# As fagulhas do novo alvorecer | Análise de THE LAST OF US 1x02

O que sobra depois que nós perdemos tudo? Em The Last of Us, tudo depende de como você olha para as ruínas de um mundo que se foi. Essa é a análise do segundo episódio da primeira temporada e possui spoilers exclusivamente da história até aqui.
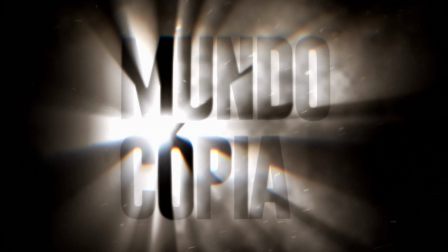0:14 Nada da história a seguir, nada do jogo.
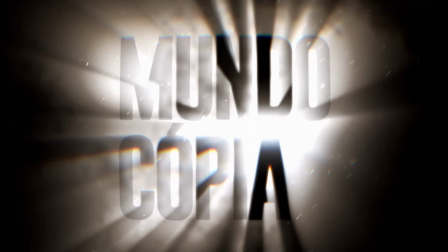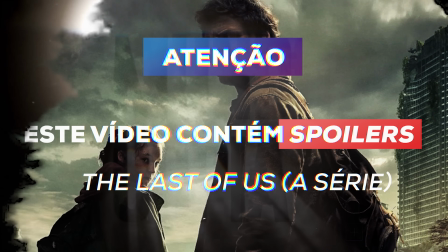Deixa eu perguntar de novo. O quanto de nós perdemos quando aqueles que amamos se vão? Em The Last of Us, episódio 2, nós refletimos sobre isso.
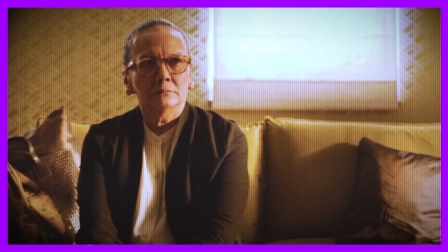0:35 A cientista do começo do episódio pede para ficar os últimos momentos com a sua família quando faz a autópsia do corpo e percebe a gravidade que o fungo traria para o mundo.
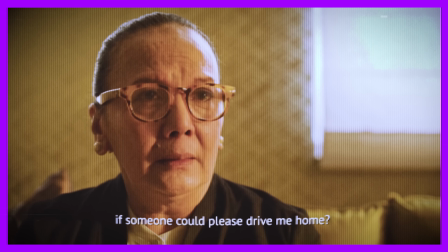0:44 A erradicação da humanidade estava na frente dela. Não há esperança, não há cura, ela propõe bombardear a cidade.
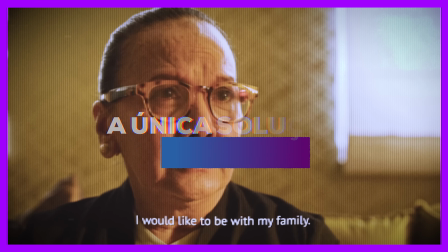0:50 A única solução é o Apocalipse. A única salvação era a salvação de Sodoma e Gomorra.
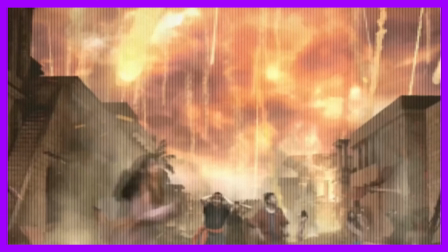0:55 Fogo caindo do céu para conter todo o mal daquela cidade. Apenas um dilúvio de fogo poderia erradicar aquele pecado. A salvação da humanidade dependia da destruição de parte da humanidade. De um jeito ou de outro, seria o fim dela e o fim dos seus amados. Esse sentimento de perda a faz querer aproveitar o tempo que lhe resta com aqueles que ela ama. Ela sabe que iria perdê-los cedo ou tarde, de um modo ou de outro.
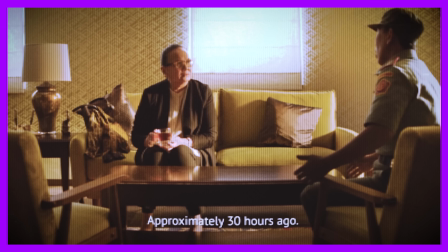1:18 Então, o que é que sobra quando estamos certos de que perderemos tudo para aquela cientista?
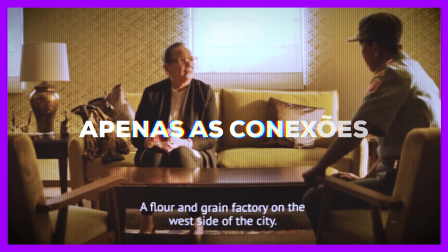1:23 Apenas a presença e o amor da família. Apenas as conexões. A cena corta no rosto de desespero da cientista e após os créditos nós temos uma L em posição fetal.
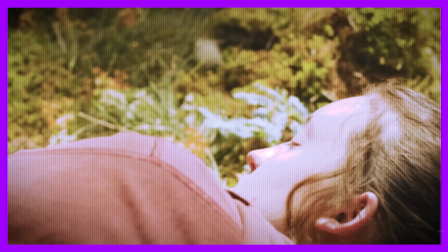1:32 Conforme a câmera se afasta, a imagem vai clareando. uma borboleta voa sobre ela e vemos que o lodo está em torno dela, mas não a toca. É uma metáfora de pureza, ela é sempre iluminada a partir de cima e aquela criança em posição de feto representa o nascimento de um novo mundo a partir das ruínas do antigo.
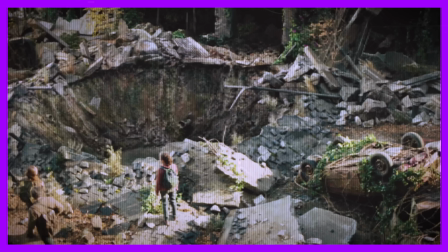1:46 É o diretor, sem uma única linha de diálogo,
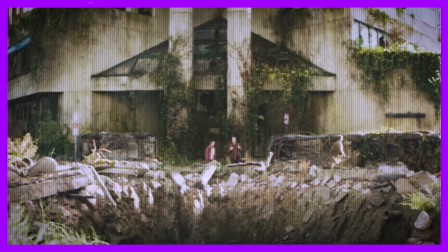1:49 dizendo que a dor da morte e do bombardeio que foi proposto por aquela cientista e que depois saberíamos que seria um método usado em várias cidades e que não funcionaria na maioria, enfim, que a dor da morte e do bombardeio encontrariam consolo e esperança naquela promessa messiânica daquela menina. Ellie é um menino Jesus. É a salvação daquele mundo, prometendo renascimento e ressurreição.
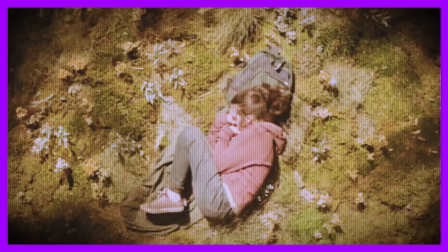2:09 Mas esse tesouro tá num vaso de barro. Ela pode ser a cura, mas ela é só uma menina. Quando ela se deita, ela é como uma conchinha menor, como quem precisa ser protegida.
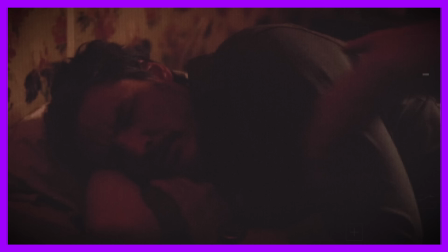2:18 E isso passaria desapercebido por mim, se no episódio passado, quando Joel tá dormindo,
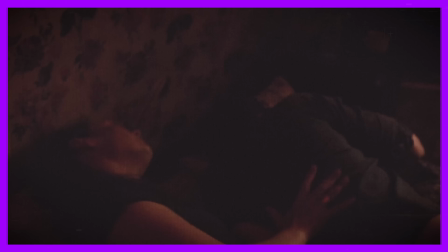2:23 Tess não aparecesse em um take muito rápido, se deitando na cama de Joel e o abraçando de conchinha também. Joel e Ellie são a conchinha menor. E ambos possuem muitas diferenças, mas ambos precisam ser protegidos de algo. Ellie, dos terrores de fora. Joel, dos terrores de dentro. Isso parece indicar que nessa jornada, um pode proteger o outro. Cada um a sua maneira, mas Ellie é inocente. Em posição de bebê, ela mimetiza sua condição naquele mundo.
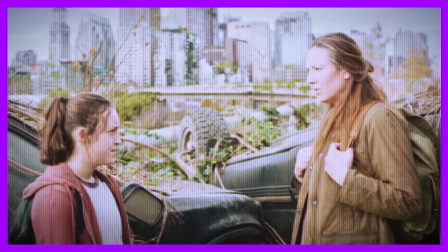2:48 Quando Tess pergunta a sua idade, eles se dão conta de que Ellie nunca conheceu o mundo antes da destruição.
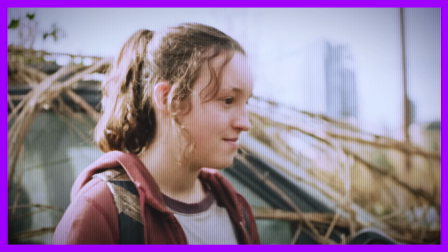2:54 Ela nasceu seis anos depois daquele apocalipse. Ela não entende o tamanho do mal do mundo. Mas ela não é inocente, ao ponto de não saber de nada.
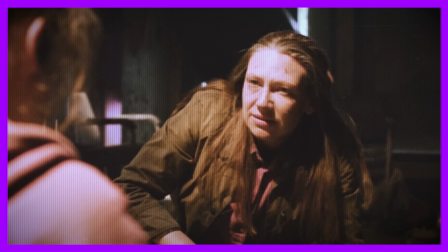3:02 Ela é inocente, mas ela tem sua inocência maculada pela realidade que se impõe sobre ela. Ela foi tocada pela mordida da morte.
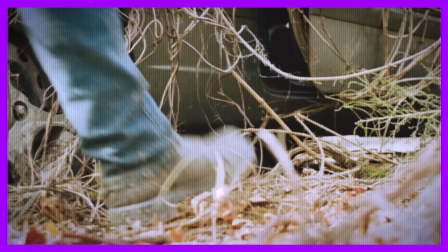3:08 Quando sai daquele abrigo, o diretor dos mostros viajantes quase pisando em ursinhos de pelúcia,
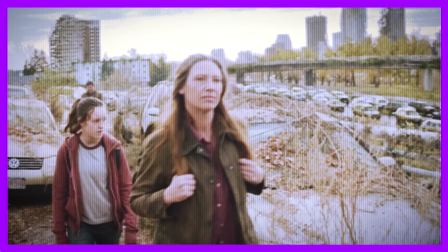3:13 aparentemente daqueles de shopping que você tenta pegar na maquininha, já envelhecidos e abandonados. Ela é uma criança, mas é uma criança abandonada, diz que é órfão, suja pelo sofrimento e pela perda.